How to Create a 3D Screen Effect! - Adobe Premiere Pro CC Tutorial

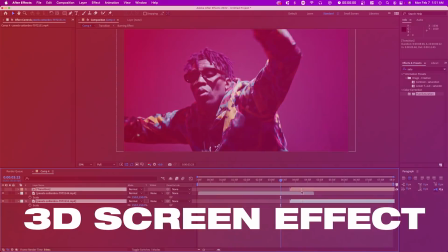Today I'm going to show you how to turn a basic video recording from this to something like this using an effect in Adobe Premiere Pro. Hopefully you guys enjoy. Let's get straight into the video.
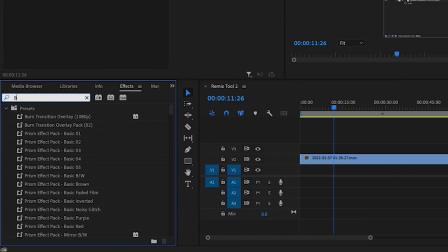The first thing you want to do is go to your effects panel and search up basic 3D, and you want to just drag it onto your clip.
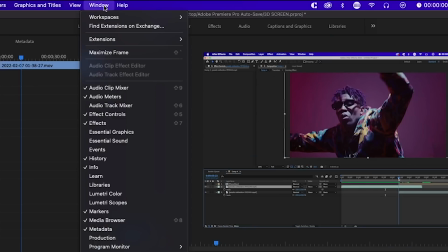It should be under effect controls. If you don't see this, it should be under window effects control right here.
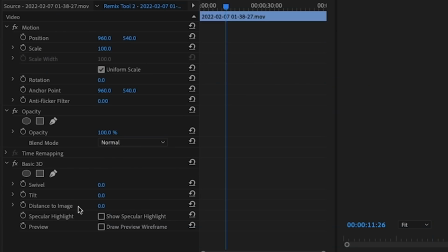You'll have three options essentially: swivel, tilt, and distance to image. With swivel, you'll be able to move your video left to right.
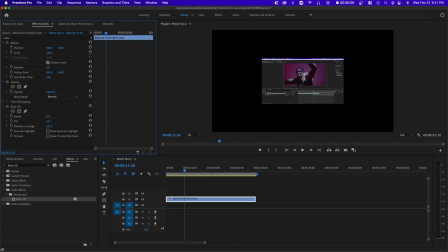Tilt goes up and down, and distance basically goes in and out. So actually applying this effect doesn't do anything.
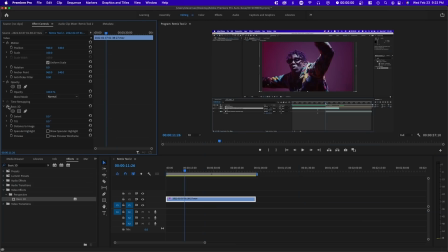You actually have to toggle keyframes and actually create an animation, which isn't actually that hard.
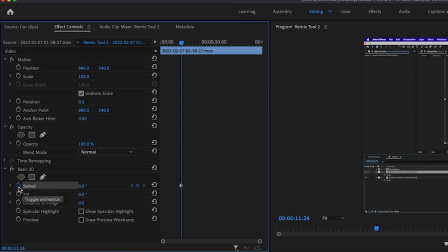So the first thing we're going to do is set keyframes, or click this stopwatch for every single one of these settings, and we just want to move it to the beginning. So basically at the beginning, we start at 0 degrees, and then at the end point, we want to have a different set of settings.
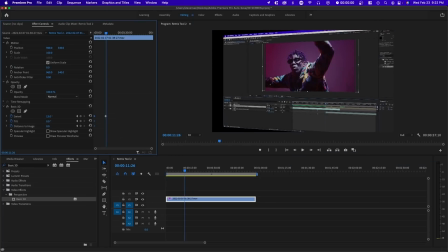So I'm just going to adjust the settings to my liking. So for example, we're going to probably tilt it this way and tilt it downward a little bit. And then I'm going to move this to the end. So if we play this, you can see how this looks like. It's actually very slow because this animation is taking the whole 1 minute that this recording is.
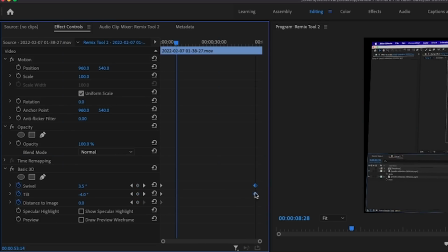So if we wanted to speed up this animation, we would move it a little bit closer. You might notice that there is a black background, so you will have to compensate by adjusting the distance to image, or you can also just scale it in as well. So in this case, I would use the position, scale, and rotation in order to adjust the positioning.
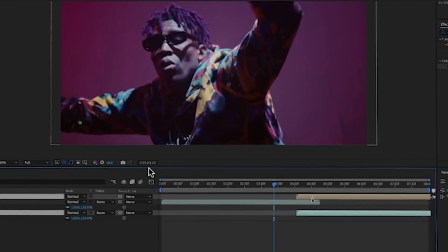So I'm gonna just scale in and move the position. And so now you can see how this looks like. We don't see any black background throughout this, but it still is a little bit too slow.
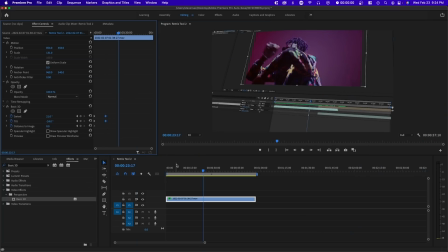So I'm gonna move it a little bit forward. So now this is a little bit better.
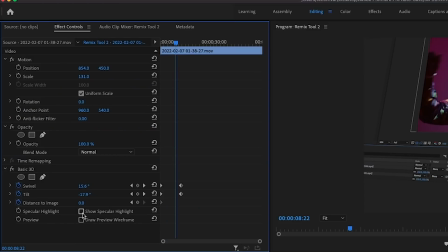After applying the basic keyframes, I would recommend toggling on this setting, which is show specular highlight,
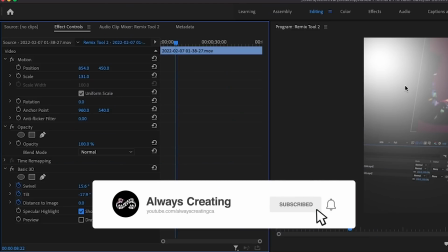as it adds this sort of lighting effect onto your screen recording, which is essentially artificial light.
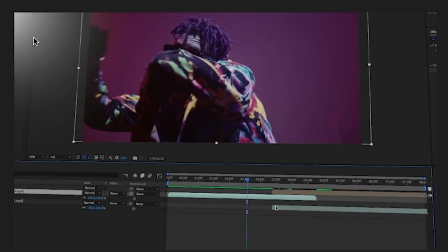So as we play this and it tilts, it moves according to how your clip moves.
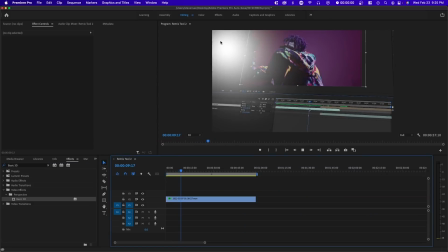So this is actually really nice, and it looks like you're actually recording a physical monitor, which is really great. So now that we're done creating the basic movement for this effect, I'm going to show you some additional effects you can add on top of this so that it looks a little bit more realistic and a little bit better.
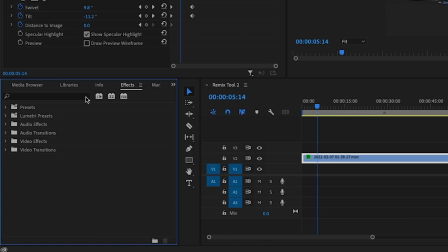So there's two different effects I would possibly add on top of this. One is any sort of blur, but in this case, I'll use Gaussian blur.
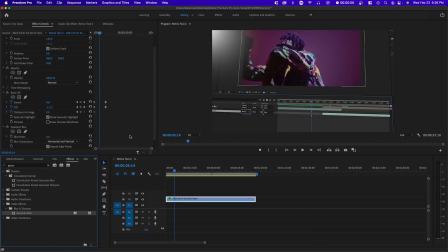We want to drag it onto our clip. And this is great if you want to emphasize a certain part of your video, or you just want it for stylistic purposes.
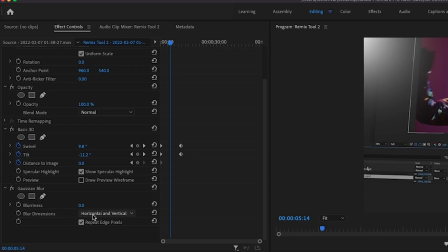You want to make sure that blur dimensions is set at horizontal and vertical. And then you want to enable the strength of blur.
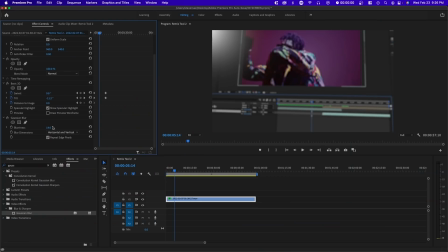In this case, we're not going to go too strong because I don't want it to look fake. After we're done that, you can see that the whole video is sort of blurry, but I really only want the edges to be blurry.
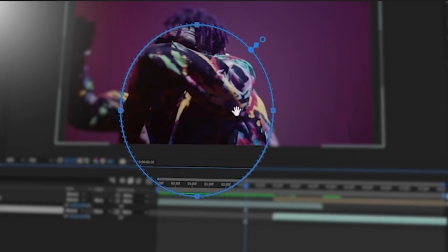So we can create an ellipse mask right here, and we can invert it. So now you can see everything in the circle isn't blurry, but everything outside is blurry.
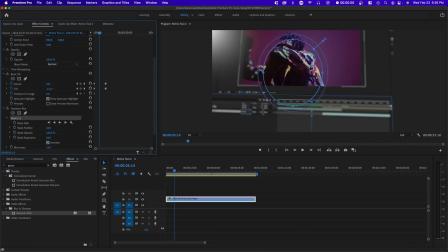We're going to expand this mask, and we want to center it.
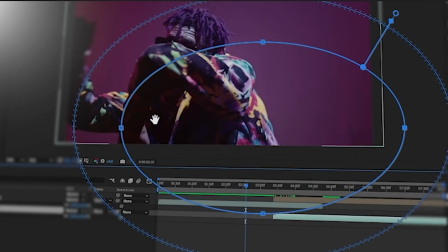And we essentially want to make this oval shape so that essentially only the middle portion is not blurry and the rest is blurry.
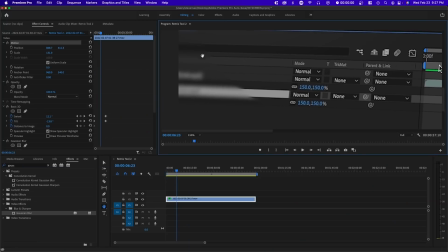What you'll notice when we zoom in is this blur. So you want to go over to mask feather and increase it.
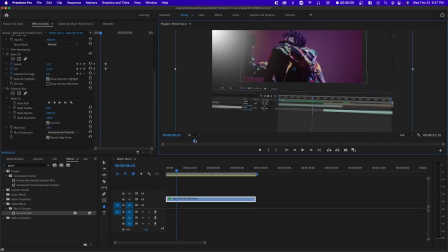This way that hard edge goes away and it seems a little bit more natural.
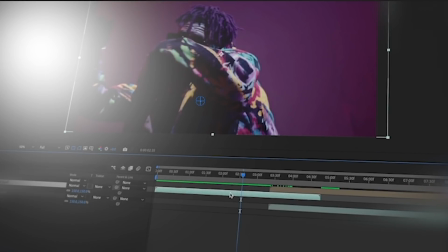You can also increase the blurriness if you want to make this a little bit more visible, but that isn't necessary.
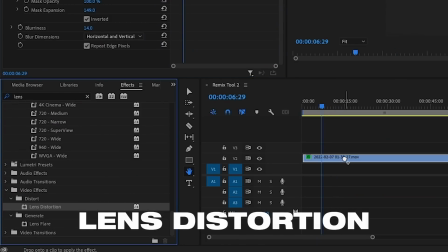You can also add something like lens distortion so that the screen doesn't seem so perfect.
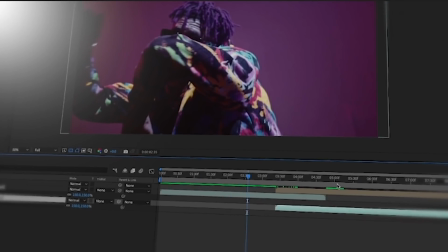So we can slightly curve it either inward or outward. I would prefer outward so you can see the edges of the screen, but you can go either way with this.
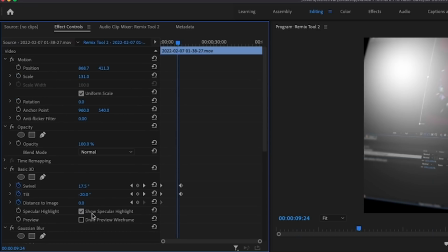You can also curve it inward, but if you do this, you do want to scale in a little bit so that there's no black background.
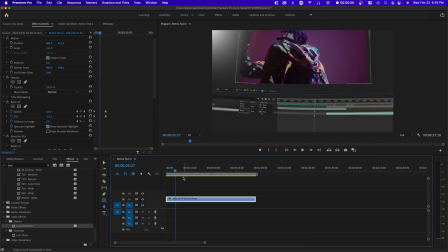But yeah, that's essentially it for this tutorial. Hopefully you guys enjoyed this video.
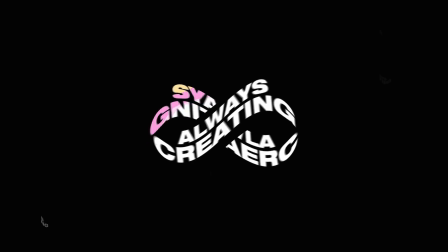If you want to check out more Premiere Pro tutorials, make sure to check the playlist in the end screen, as well as the link in the description.